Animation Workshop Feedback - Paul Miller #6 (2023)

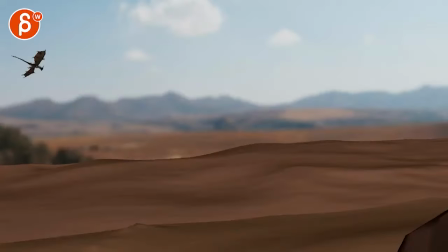3s
all righty let's check this out
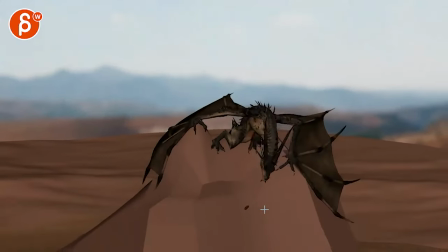10s
definitely fun to see uh saw your questions i
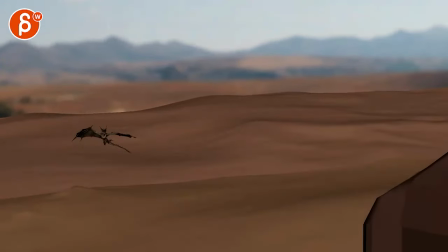17s
think what i would do um i know you're asking for minor changes but i'm gonna just give you all my thoughts and then you can just pick and choose
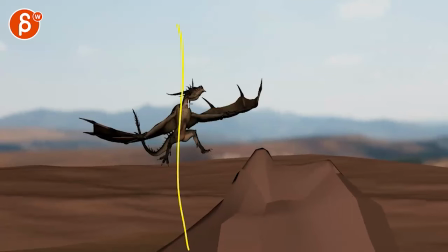25s
around here the camera is okay because we're somewhat centered with a bit more in
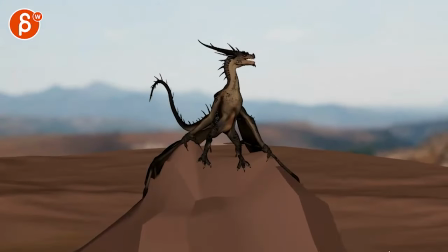30s
the thirds and at the end we can overshoot in our center i think that's okay
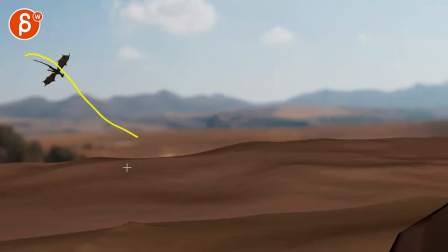35s
just at the beginning it's okay to enter but then the camera
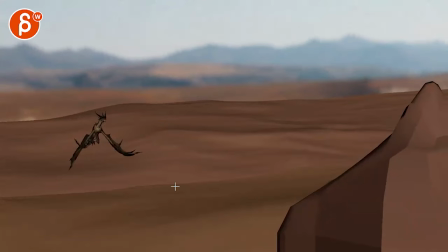40s
really leads for quite some time that gives us such so much
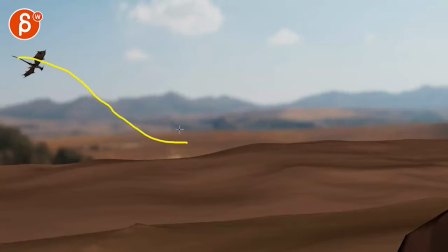45s
room there that i would have the character the creature just come in and by around hereish you can start moving the camera so that we're maybe here for for this whole beginning that's the only thing i would say here just i'm not sure why we're panning so early
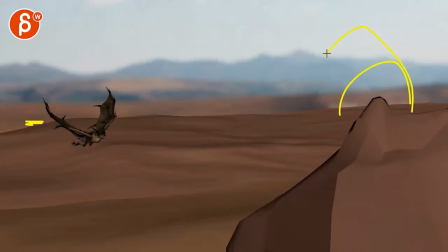61s
and it gets almost a bit edgy and like you're almost expecting something to come up here like another creature there
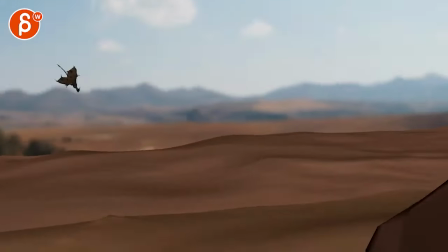66s
but nothing's happening so a slight reframe i think would be good i
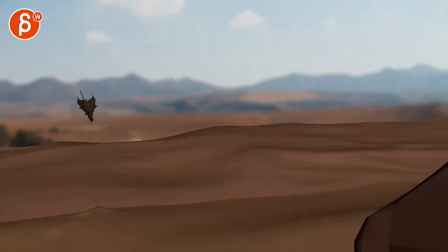71s
like that you're bringing back the uh the wings not
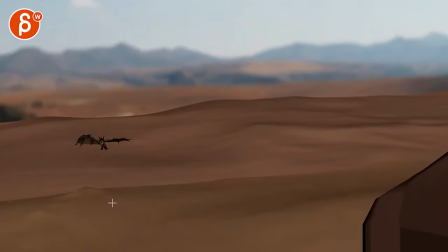75s
sure with this drift thing it's cool there's just something about when you go down and now you're I don't mind this being a bit more curled I would have almost the same thing here
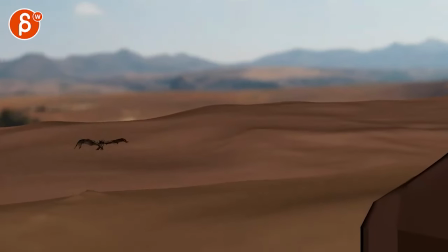90s
it's a bit flat just silhouette wise it looks a bit odd but if you're going like this there's something where just visually it starts to walk
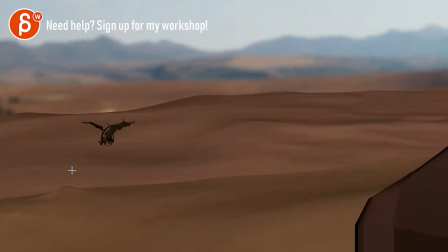99s
through there but you still want a little bit more of a drop I mean it's not it's not crazy i like that i mean you can have a bit of variation with this but i'm probably also more reacting
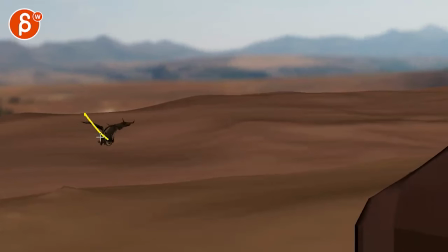116s
to this moment i like that you go down because now the wings go up but the thing is here it's definitely too static where at this point it would still drop drop drop drop drop until
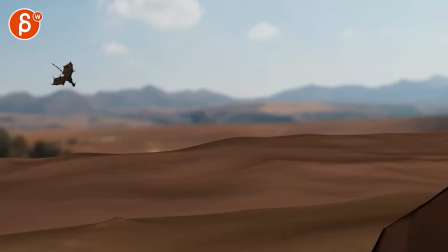130s
you know here about where i would bring those wings a bit lower because basically you're you're gliding down and
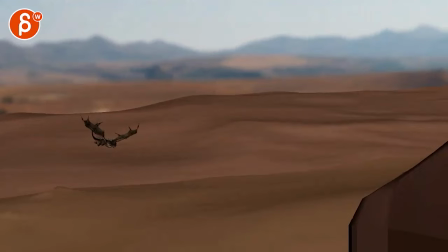139s
then after that with that slow down here it's not gonna have that much energy definitely can't go up so quickly this
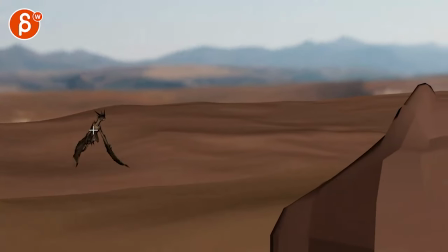149s
works better that you're pushing up here into this but it's just just
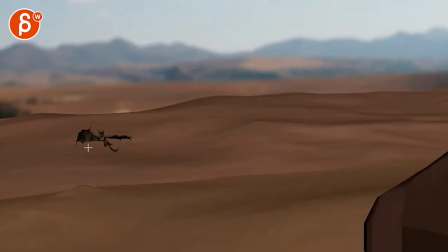154s
that moment to me is a bit wonky where it feels a bit like suddenly we're a bit static